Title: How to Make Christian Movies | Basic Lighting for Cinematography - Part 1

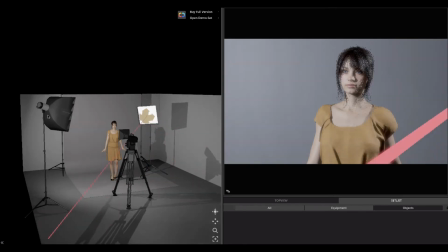[12:32]
There we go. There we go. And that's our backlight turns towards her. See? So there we have something nicer. Now I'm going to bring this light a little higher. This light should really be like around there. See the light on her hair?
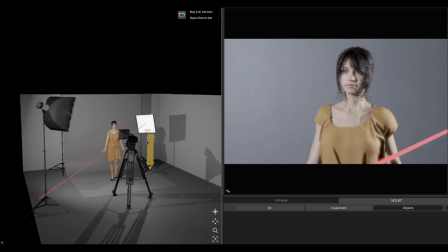[12:52]
That's like a perfect place. If you go too low, you get just this side, but you don't get the top. You want to get the top as much as possible. So I'm going to bring up the light, and now you can see this area is perfect.
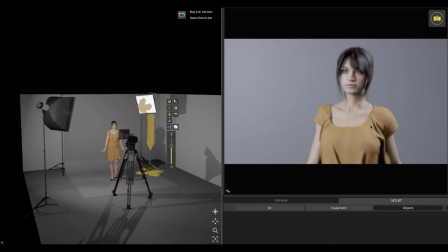[13:06]
You have like almost like a 50-50, 50 dark, 50. And by the way, lighting is all mathematics. Okay, everything is mathematics. You want to have a balance of brightness and darkness,
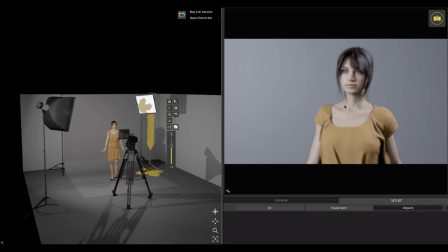[13:22]
and not necessarily 50-50, but the brightness should always be a little more. You want to have like a 60% or maybe even 75% brightness, and then the other one should be less, 25, 30 on the dark side there. See?
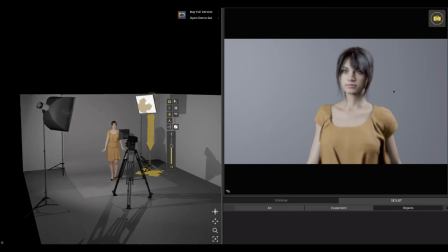[13:42]
So you would think, okay, that's perfect, but this lighting is not really perfect, although it works as we have it now. The only reason it looks perfect or nice is because we have this backlight on.
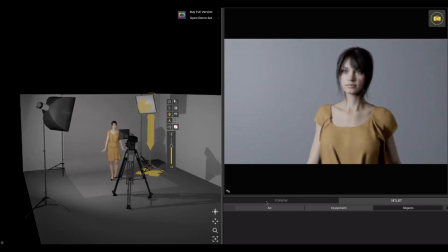[13:56]
Let me turn it off, and there. Now you could see that, here's, I'll show a little more. See, a lot of the times what happens is you have this nose shadow.
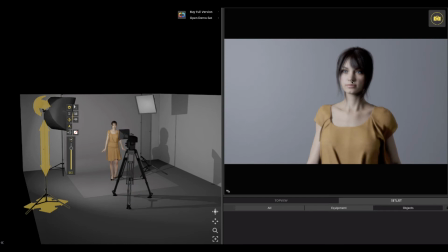[14:09]
Again, remember, the nose is super important for the DP. The nose is what tells you if the lighting, the light that you're using, whether it's a key light or soft light, is correct. Okay, so if you go, for example, too much there, as you can see,
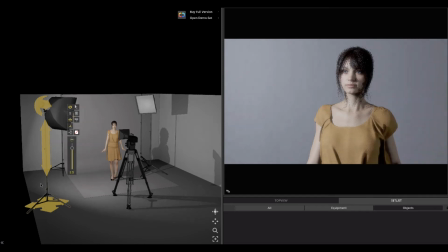[14:27]
that lighting, especially if you use harsh lighting, let me get it a little closer on her.
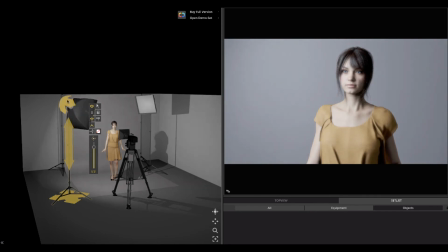[14:33]
If you can see, bring it down a little, and I'm going to bring it closer. Okay, see, harsh lighting, this is why you don't want to use harsh lighting. This is harsh lighting, see?
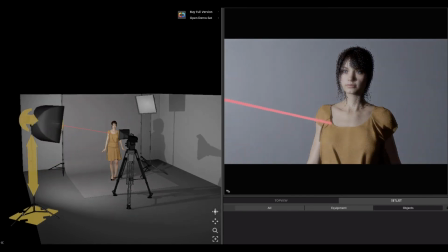[14:46]
It's too bright, and the dark areas are too bright. You see, the dark areas, I'm sorry, are too dark. And as you see, look what happens to her nose. Okay, now I'm going to bring it up, and the same thing happens here.
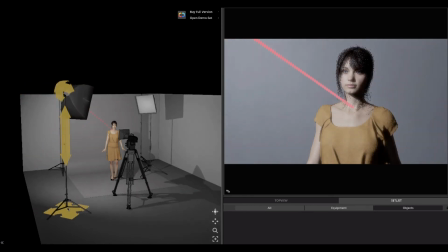[15:02]
Watch this. See that? See that shadow?
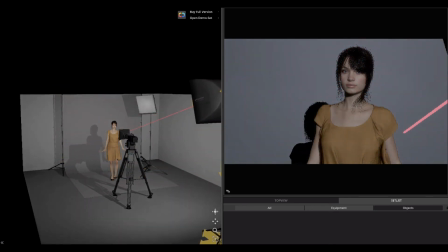[15:07]
That's incorrect. That's correct there. When you have shot that, when you're filming from the front is fine.
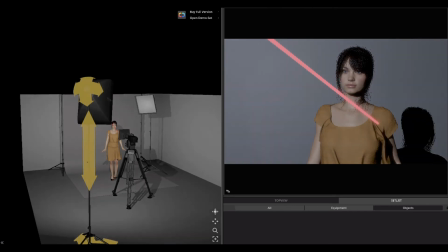[15:14]
Frontal is always good, but it looks flat. It's not as interesting. A lot of guys on videos and stuff, this is the lighting that they do.
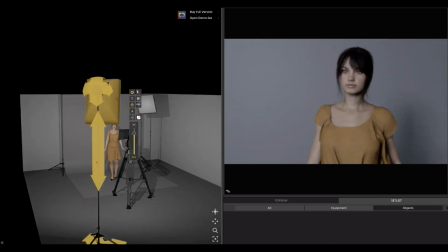[15:23]
They believe that just front lighting is interesting, and it is for most things. But for film, film needs to be a little more interesting.
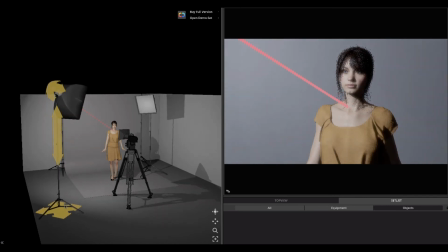[15:33]
So you want to have a little bit of this kind of lighting, right? Now, in filmmaking, you want to have that little, see that little diamond?
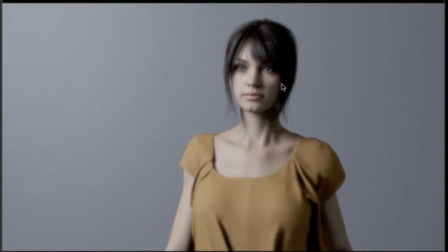[15:43]
See, there's like a little diamond over here of light. Let me show you again.
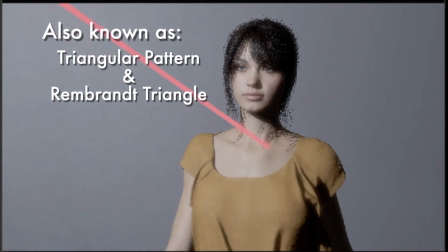[15:48]
See that diamond? And this is something that you learn in photography as well.
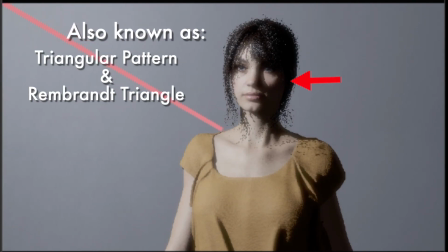[15:54]
You want to have, when you have that diamond look, okay, and this is the side light.
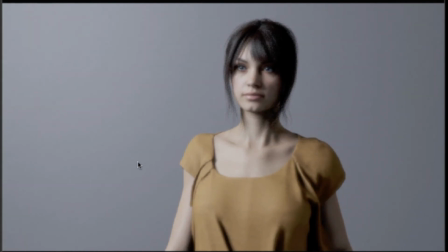[16:01]
We have a side light right now, see? And when you put a side light, because you want to darken this side,
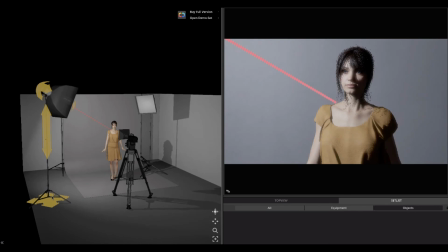[16:08]
the face there is what tells you that the lighting is perfect. Position is perfect for whatever actor you have. Okay, you want to have that. You want to have there. Now, you don't want to go too high.
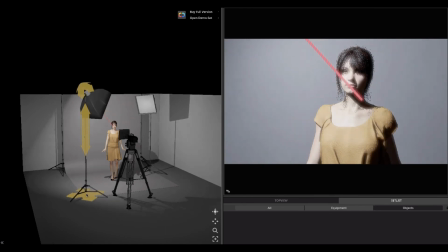[16:24]
Let me go forward. See, and shoot down, because then you get that shadow.
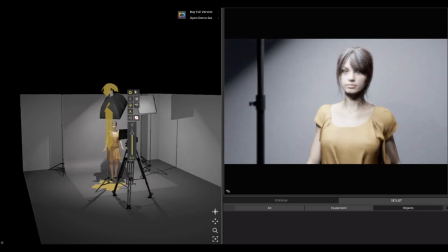[16:32]
See, this is what you get outside when you're in daylight.
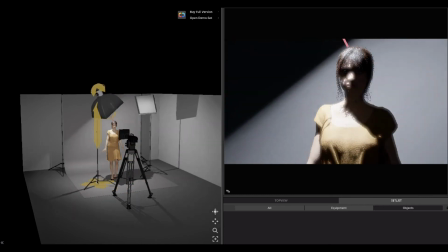[16:38]
This is the harsh shadow that you get from the sun.
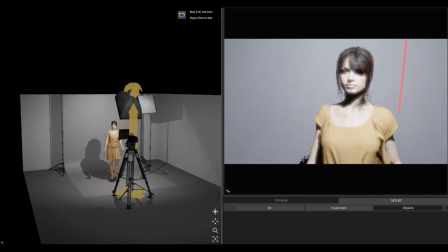[16:41]
Sun is brutal. The sun would always shoot down, create those dark shadows.
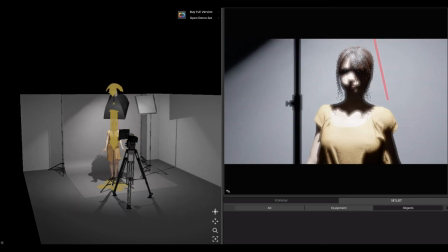[16:47]
See her neck? Look at her neck. So look at shadow. That's what the sun does.
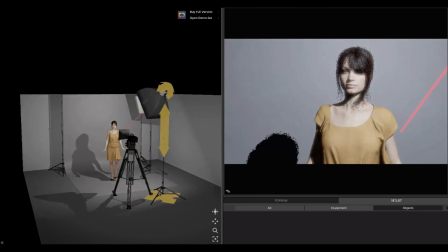[16:52]
That's why in filmmaking you never shoot with the sun just hitting straight on an actor's face.
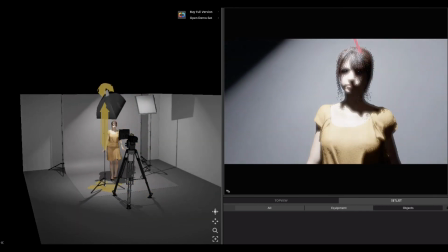[16:59]
So I'm kind of teaching something else now. We're not there yet.
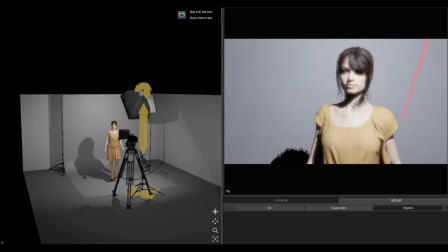[17:04]
We're not filming outside, but this teaching kind of gives you a little idea of what happened,
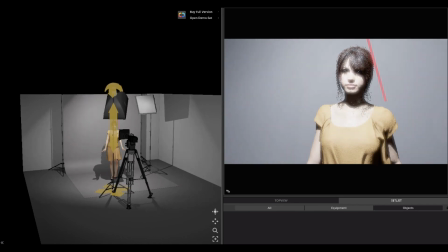[17:10]
and this is why you don't shoot on sunlight. This is the style, the kind of stuff you get.
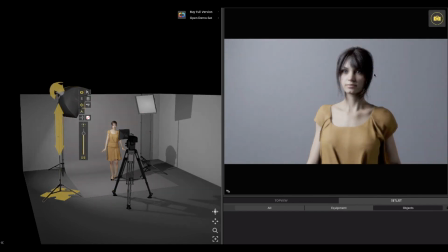[17:16]
But when you use soft lights in the studio, again, you get your little diamond there. See the shadow? You don't want to see that little shadow there. Okay, as a DP, these are the things that you look for.
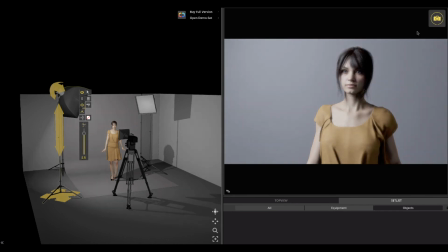[17:29]
You want to make sure you don't have that. And then, of course, you also bring this light over here. You turn it on.
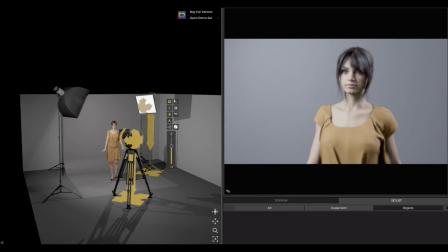[17:38]
And this light is a backlight, but also, because it is a soft light, it wraps a little bit around the face. And the idea is that the idea in lighting and cinematography is to make the face round, not flat.
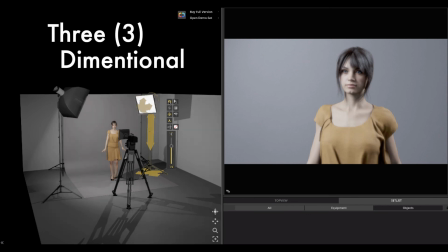[17:57]
Okay? Flat is not good. This is why you put the backlight.
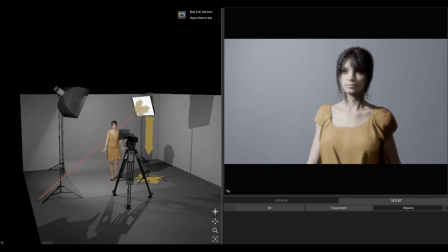[18:01]
In fact, the backlight, I gotta bring it up a little more. Hold on 1 second. Okay, this is another thing that you don't want to have. You start getting with the backlight. See the backlight, the nose right here?
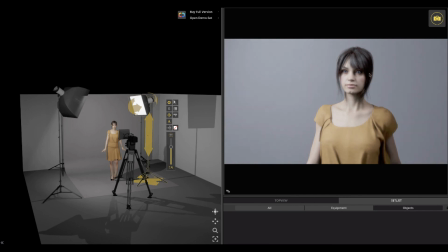[18:17]
You start getting a shadow that comes from the hair that hits the person's nose. That's that tells you that the backlight is too over the person.
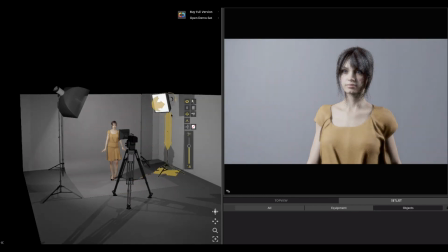[18:30]
You got to move it back, right? And then move it to the back as much as possible.
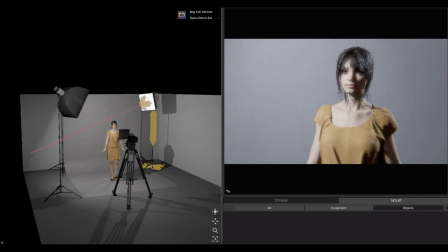[18:37]
There. You want to see that diamond, and you want to have that light on her.
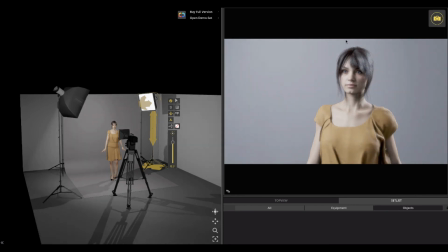[18:41]
Bring it up a little more. There we go. So this is ideal for any lighting. Anything you shoot like this, it would just look amazing. Because, well, just like you see now, you see there's this brightness.
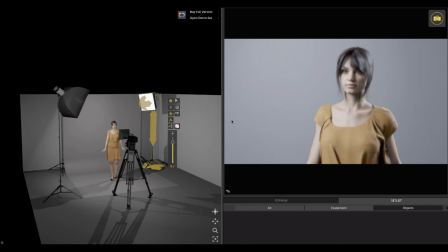[18:56]
Let's say this could come from a window, okay? It could come from an open door. And then this side here is a little darker, because the room on this side could be a little darker, and that's fine. That is normal lighting.
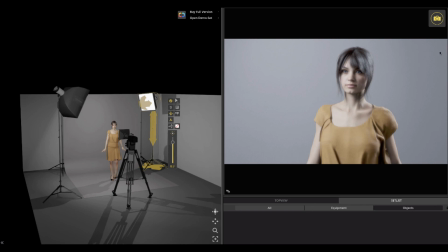[19:11]
And then you have this backlight that could be another window in the back that brings a light coming in and hitting it on that side. But see how nice you have the edge? That's what backlight does, especially when it's a soft light.
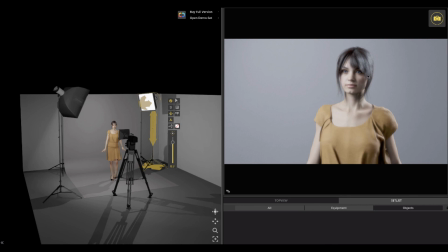[19:24]
It just gives you the whole body a little soft, and even the hair, a little soft edge. And well, this is the basic stuff I wanted to teach for this first video, and I'm planning to do other videos, so keep in touch, and we'll see you soon.
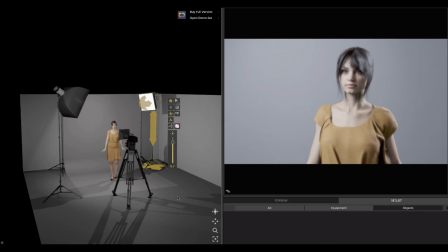[19:44]
Thank you.